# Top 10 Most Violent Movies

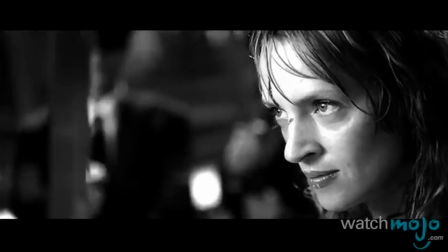(8:21)
In the first of the two films in the series, that was certainly the case,
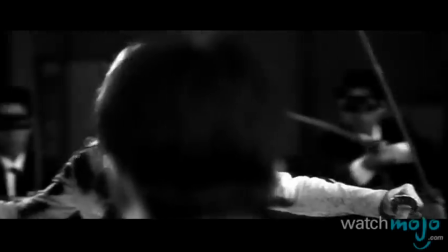(8:25)
as Volume 1 ends with a sword fight so brutal and bloody that Quentin Tarantino had to make part of the scene black and white to get past American film censors.
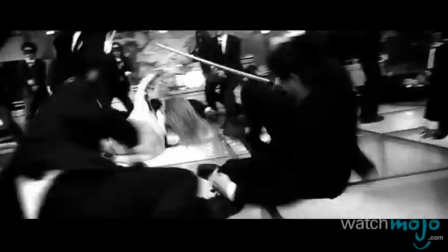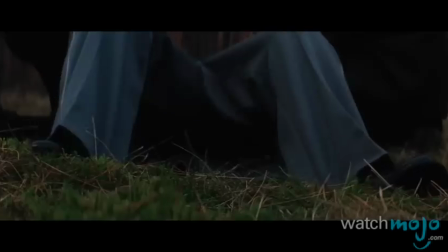(8:38)
Though several other of the director's films, like Reservoir Dogs, Inglourious Bastards,
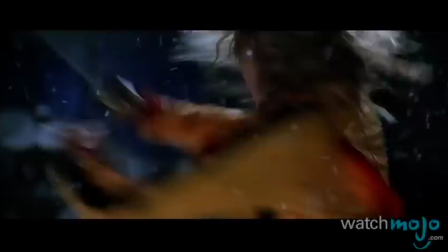(8:45)
and Django Unchained, use violence, it was this film that showed it off in perfect Tarantino style.
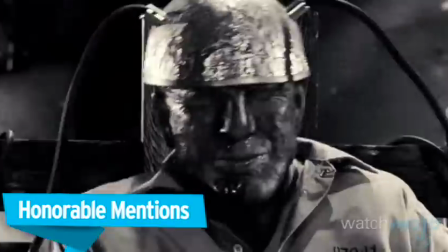(8:56)
Before we unveil our top pick, here are a few honorable mentions.
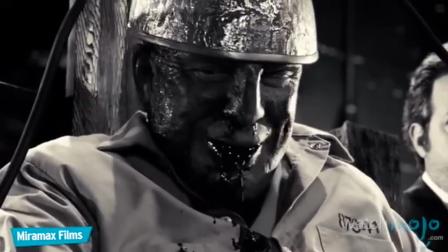(9:04) Is that the best you can do, you pansies?
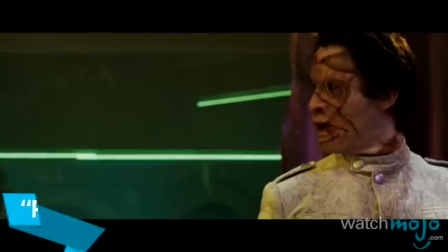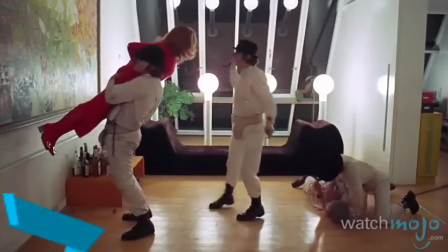(9:14) Singing in the rain, just singing in the rain. What a glorious feeling!
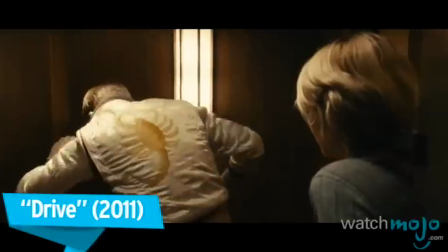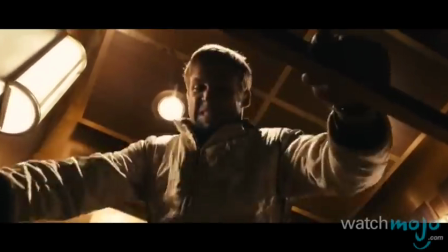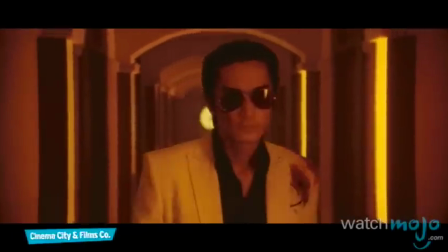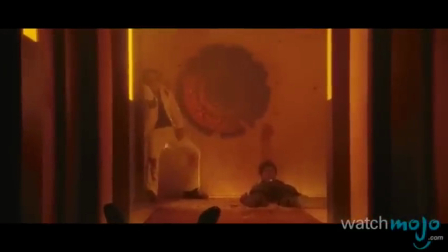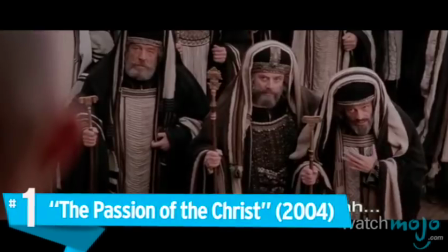(9:47)
Number 1, The Passion of the Christ.
Udaho flana gubernator. Dihu Mashiach Adoneinu.
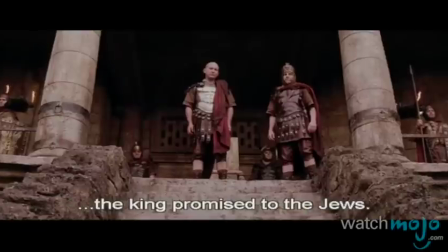(9:54) Malkam dabar the Yehudeya.
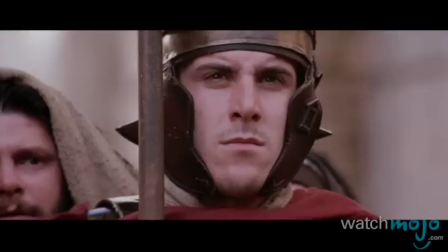(9:57)
Most movies based on the Bible eschew violence and opt instead to bring a sanitized version of the famous stories to celluloid. Windachim! Windachim!
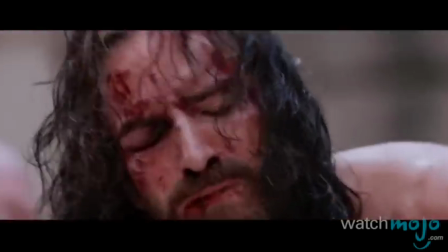(10:04) Windachim!
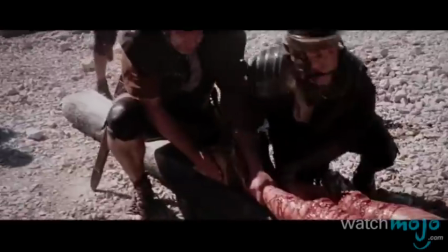(10:08)
When Mel Gibson decided to tell the story leading up to Christ's death, he bucked that trend in what appeared to be an effort to have viewers just marinate in it all.
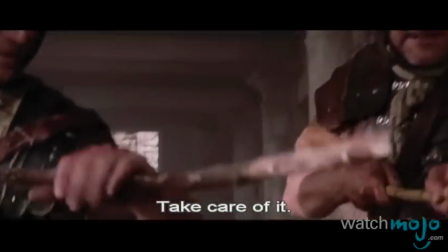(10:18)
Showing a vicious whipping, Jesus' forehead being ripped apart by the crown of thorns,
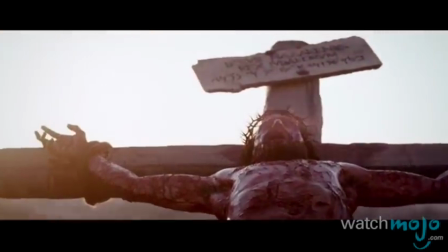(10:27)
and ultimately, his gore-filled crucifixion in all its grandeur, this film has more than earned the top spot on our list.
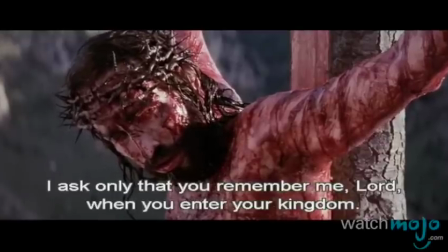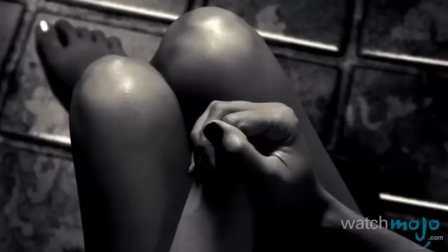(10:40)
Do you agree with our list? Which movie do you think is the most violent? He made me war!
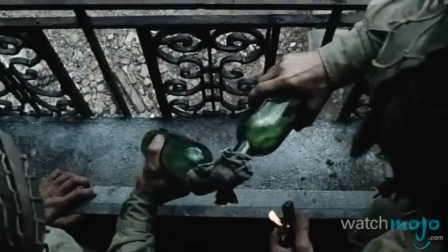(10:53)
For more interesting top 10s published every day, be sure to subscribe to WatchMojo.com.